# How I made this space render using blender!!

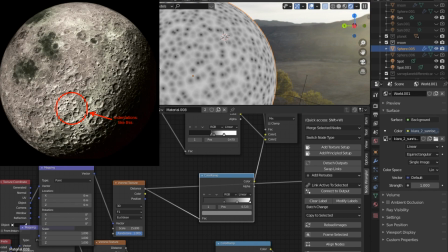And yeah, you can see in the actual moon, you can see all these like smaller circles.
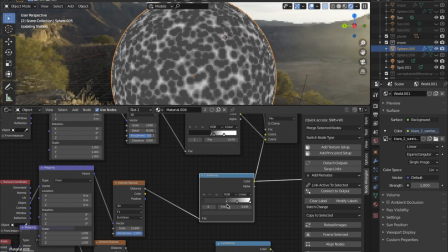And then I use this. If I move this value, this dark gray value, you can see how much stronger it gets.
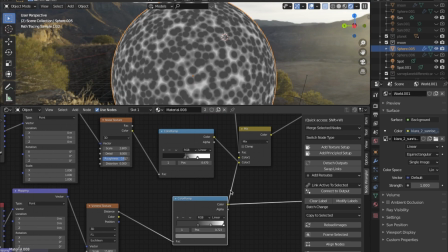So yeah, that's what that color ramp is for, and also to add color. And then I mix those two together with this noise texture.
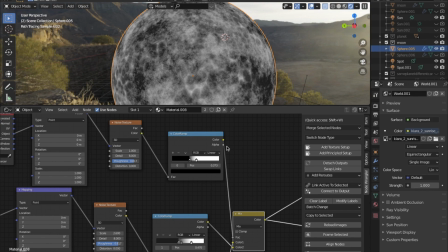I mean, it doesn't really add that much. It doesn't really make that big of a difference, but of course, as you can see, parts like here,
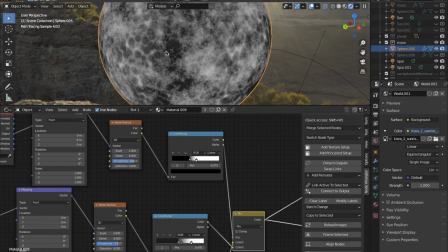you can see the Voronoi texture a lot stronger than other areas like here.
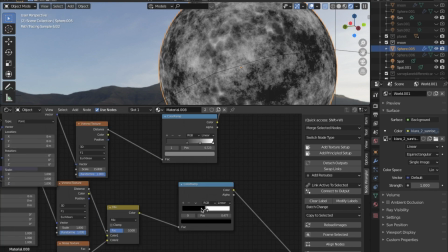And that's what this noise texture does. This top one, the factor. And then over here,
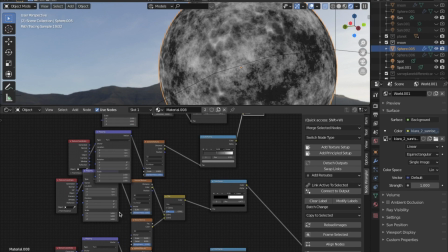this is basically the bump is the exact same as this top area,
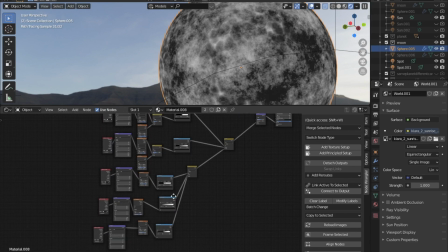but then with black and white values.
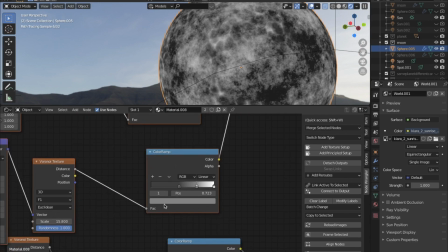And I removed some of these color stops because the color stops didn't really add that much.
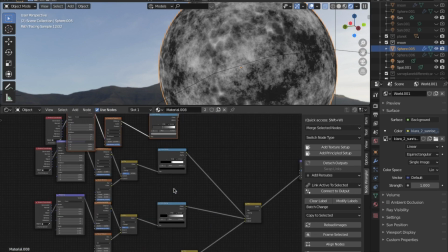So for example here, let me see where I can show it well. For example here, you can see over here we've got
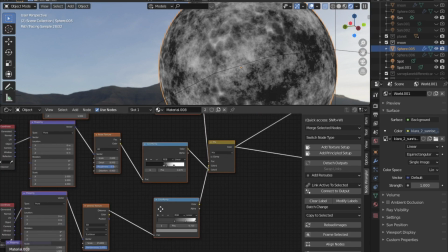four different kind of color stops, and here we only have 2.
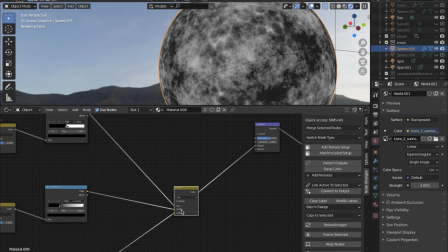So because this just has to be in black and white, it doesn't need all of those different colors.
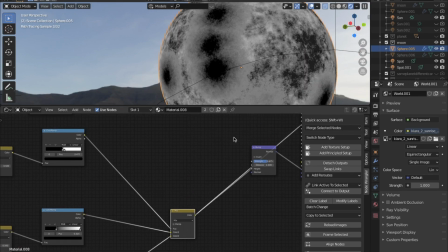Now of course, as you can see, there is a bit of gray, but that's just due to it being all mixed.
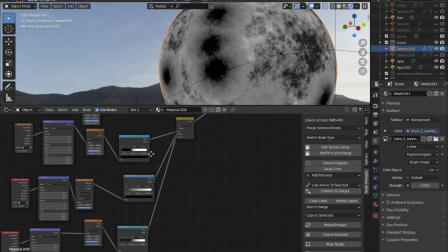But there's not really that much there are not really that many different
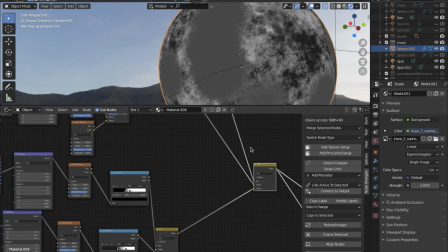colors needed like this one, different kind of grays needed, because of course, as you can see, this is what this one eventually looks like mixed,
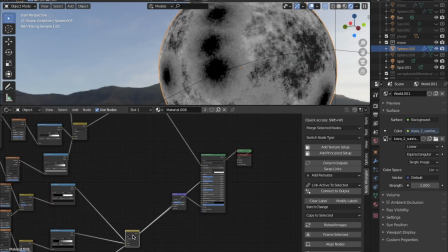and this is what the bump map looks like when it's mixed. So you can see over here, there's like a pretty big difference on these big Voronoi balls.
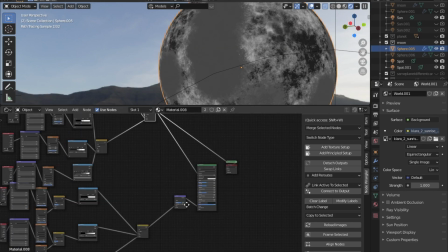Like you can see over here, on those ones, there's a pretty big difference because this is just gray, whereas here it is black and gray.
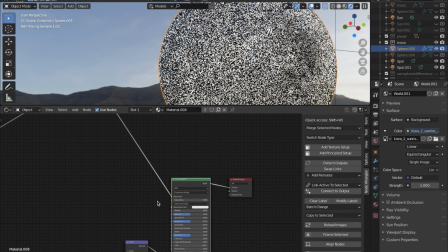And then you can see that you get this. I left the specular and roughness where it was at because I thought that just looked fine.
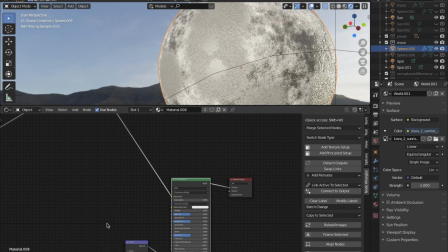There wasn't really much change needed there. So yeah.
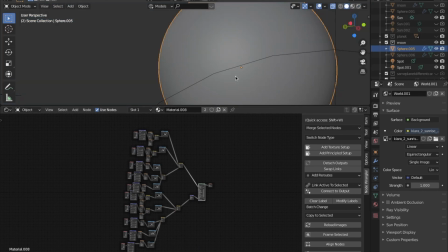Okay, and then the composition and the lighting.
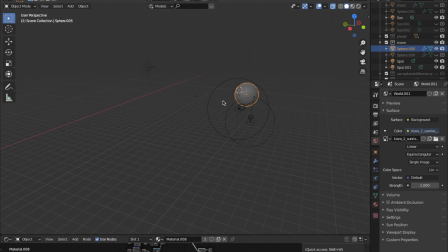So for the composition, I like the moon coming from behind the planet. So what I did was, of course, as you can see, the planet and the moon are pretty far away because the moon has to look a bit smaller than the planet, and scale-wise, size-wise,
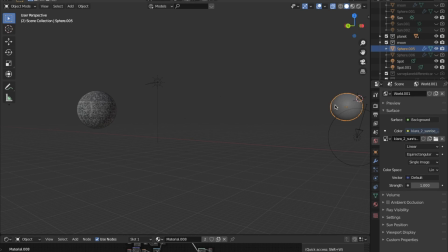they're almost the same size. Actually, I think the moon is just as big as the planet's core.
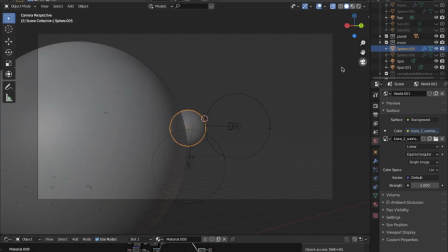So yeah, but from far away, it looks a lot smaller.
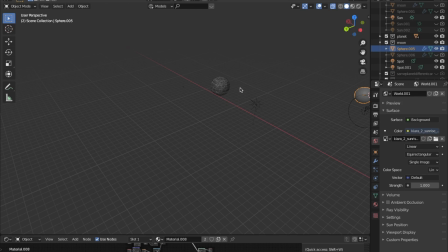So I kind of wanted to see the moon coming from behind the planet as if it was orbiting the planet, and you could just see it on time. So I
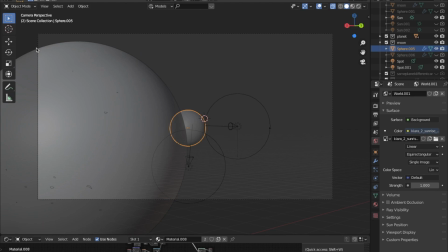came into my camera mode because I really wanted the camera to be close to the planet, and then just to show like a part of the planet because I didn't want it to show the whole planet, and then the moon coming from behind it. So it was kind of just style preference. Obviously, if you want, you can change it up.
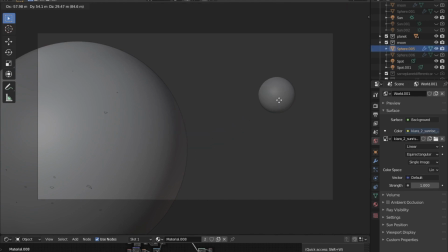You can have the moon, so like we're all the way over here if you wanted. It doesn't really matter.
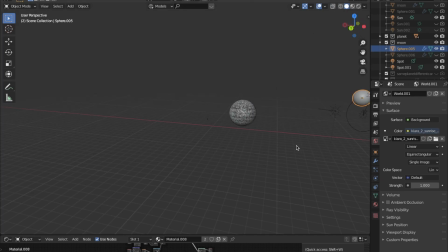But yeah. And then for the lighting, I only have 3 different lights. So I have 2 lights over here and a sun over here. So the sun is just mainly to light up the planet from a certain angle.
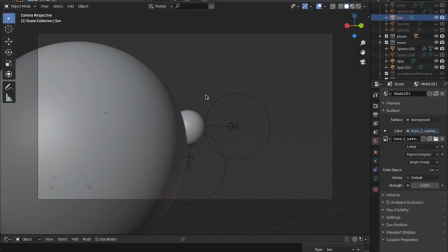So I wanted shadow over here and a lot of light coming from this side.
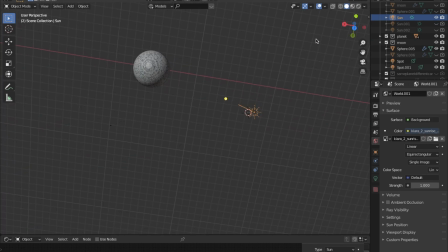So that's why the, if we go to top view, you can see that the sun is pointing to this point and our camera is around here.